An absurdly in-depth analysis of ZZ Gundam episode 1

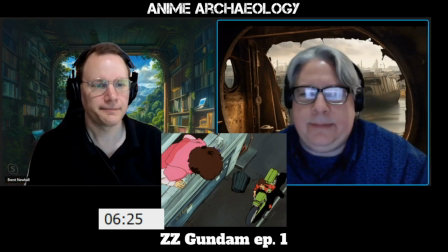all right so we're establishing a few things here yeah this this place is not doing well
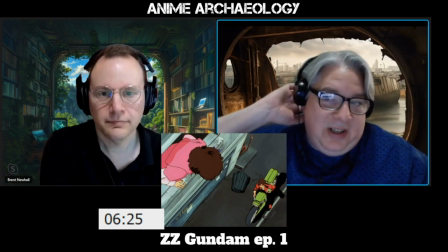it's economically depressed i mean you don't normally see this on the side you said most
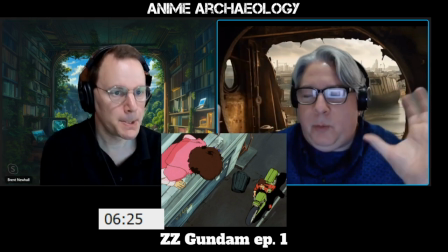of the colonies are kind of nice pastoral or you know very well put together this this literally looks like a city.
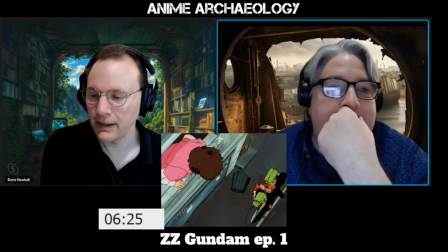Yeah. Like, earthbound city. Yeah. The slums, basically.
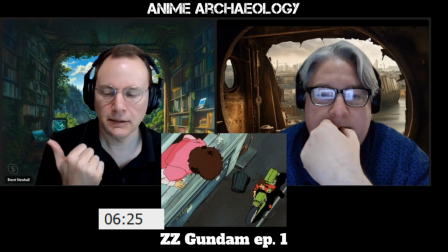Yeah. And we established that they don't know when their father's going to come back. Main character is basically taking care of his little sister in some way.
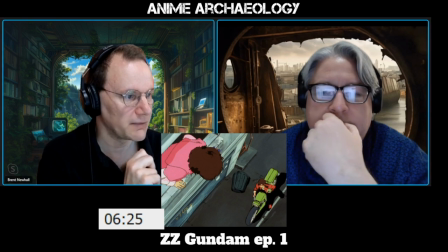And so definitely a responsibility there, which we don't, we have not, Amaro and Camille had no responsibility.
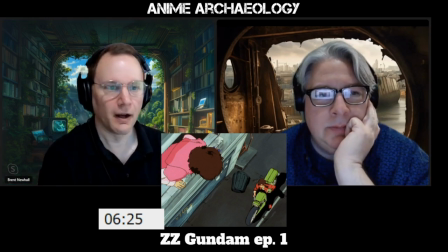That was a lot of what defined them.
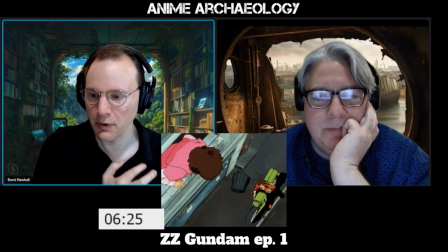Yeah. judo a much more responsible blue collar kind of a guy they
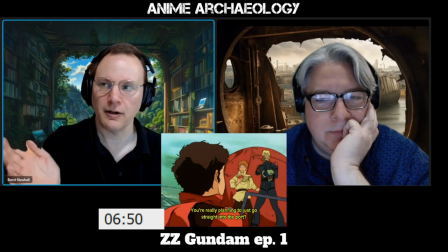sure don't seem like they are under duress do they no
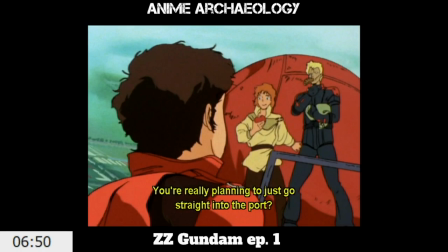they're helping and it's he's not holding a gun to them he's eating food he
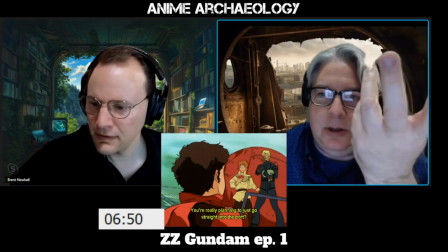looks like he's got some clothes there yeah and change of clothes and why are they
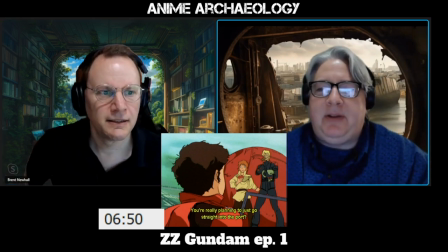helping him what's what what's what did he promise what i mean you know aside
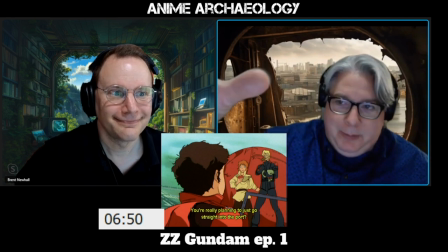from the initial you know titan throat grab I don't know you I'm going to sprinkle you there for a second
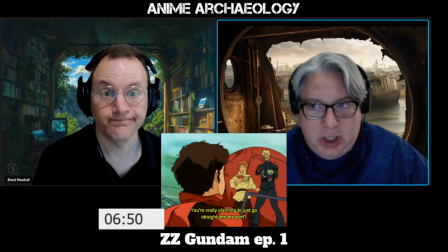you know suddenly everyone's a little bit chummy and they have a plan in action
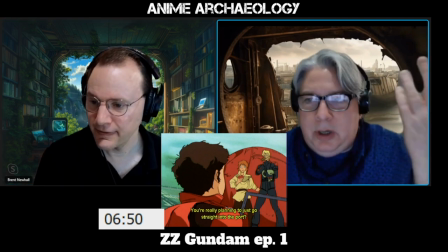so what is that what's going on here because what we know from Zeta is that these guys are not good
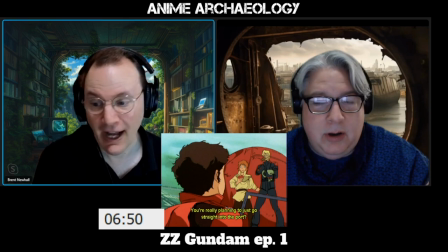no not at all yeah it's very interesting and the fact that Judo like brought him clothes
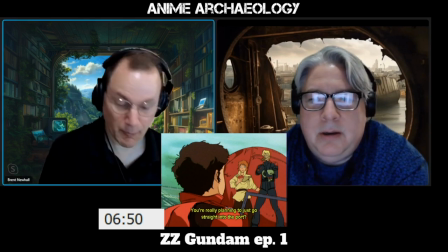interesting yeah Yeah, like went out of his way. Fascinating.
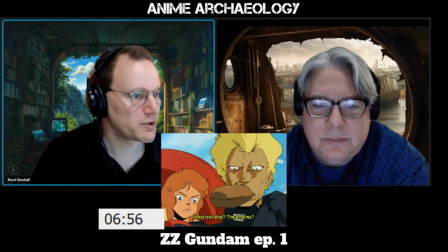I really like the dynamism of this shot, which doesn't come across as well in still image, but how you get the animation of the hair,
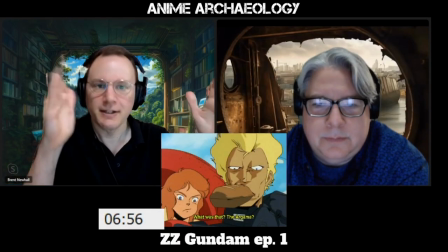but also they jigger the camera around to get that sense of almost like a handheld shot.
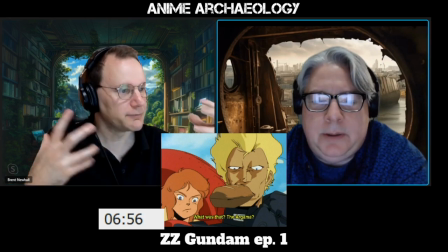It's just really, you know, it's really strong.
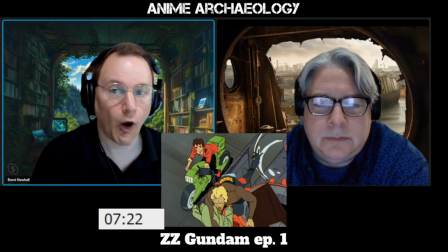So you think here, this is a man who has survived all of Zeta Gundam, which is a feat in and of itself.
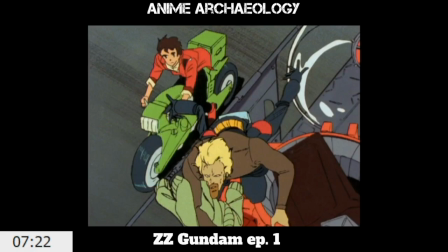And he's trying to get into the dock.
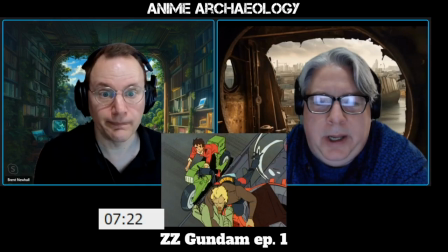he's a survivor he's going to find a way what's he going to do because as a titan this is what you do
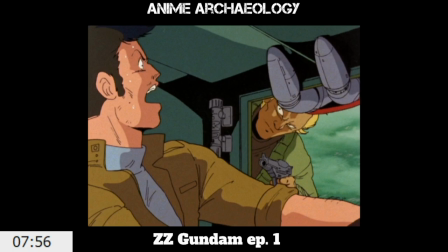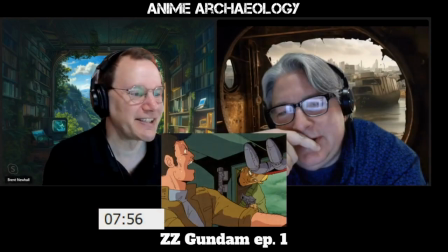I suppose that works
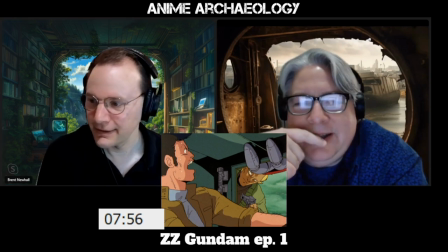it's one approach certainly yeah oh the choices we make oh the choices we make
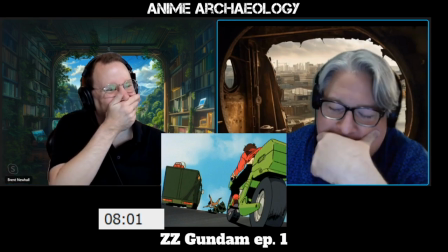oh good lord
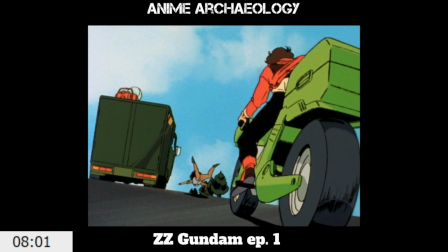he just dumps the driver I mean, could you just pull over?
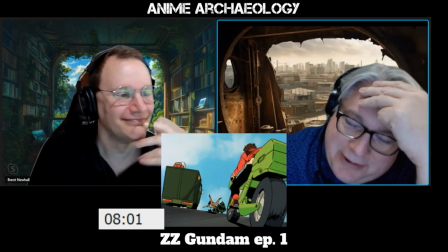I mean, you know. God, okay. Yeah.
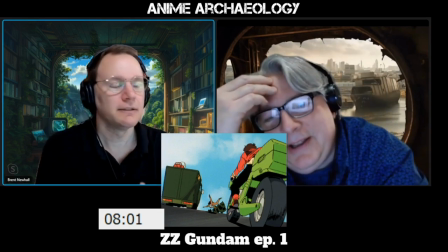And, again, establishing Titans have not changed.
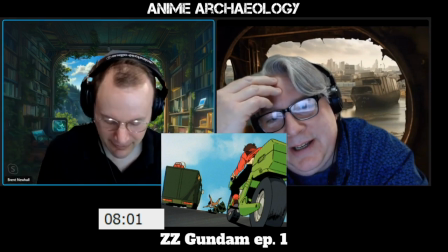No. That dynamic is still in play here in Double Zeta. Well, yes.
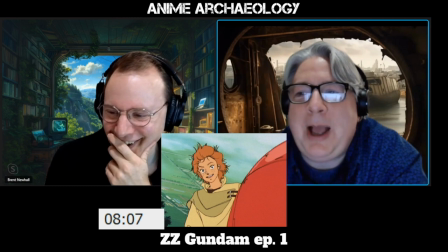Of course that was painful.
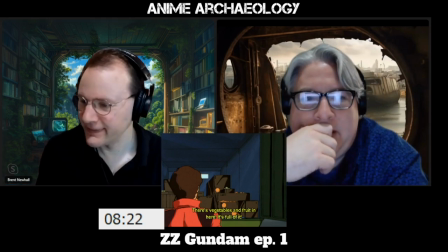All right, so we see. notice his priority exactly um food it's somewhat how comforting to
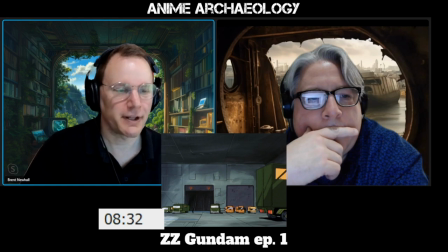be to come back to a spaceport and it looks exactly like episode one of most of gundam
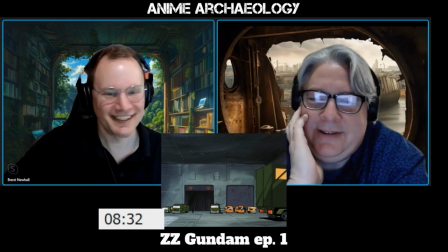oh god yeah it does it does exact same design because it would be like that's what that's what colonies look
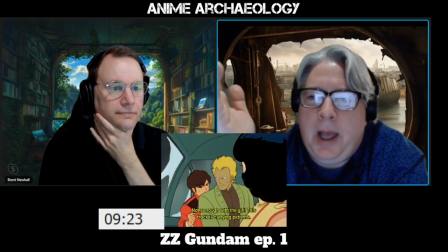like that's right yeah and again right judo
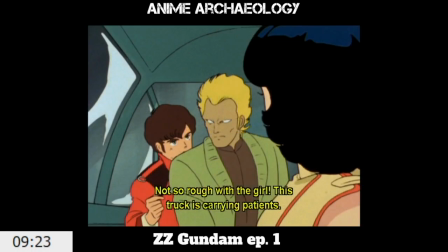showing some compassion and some
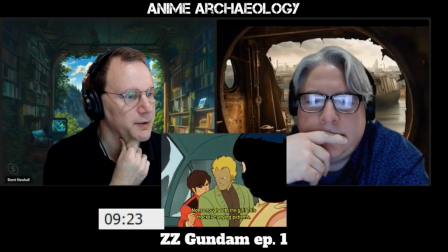response to authority there don't know if that's the wisest choice with this individual but you know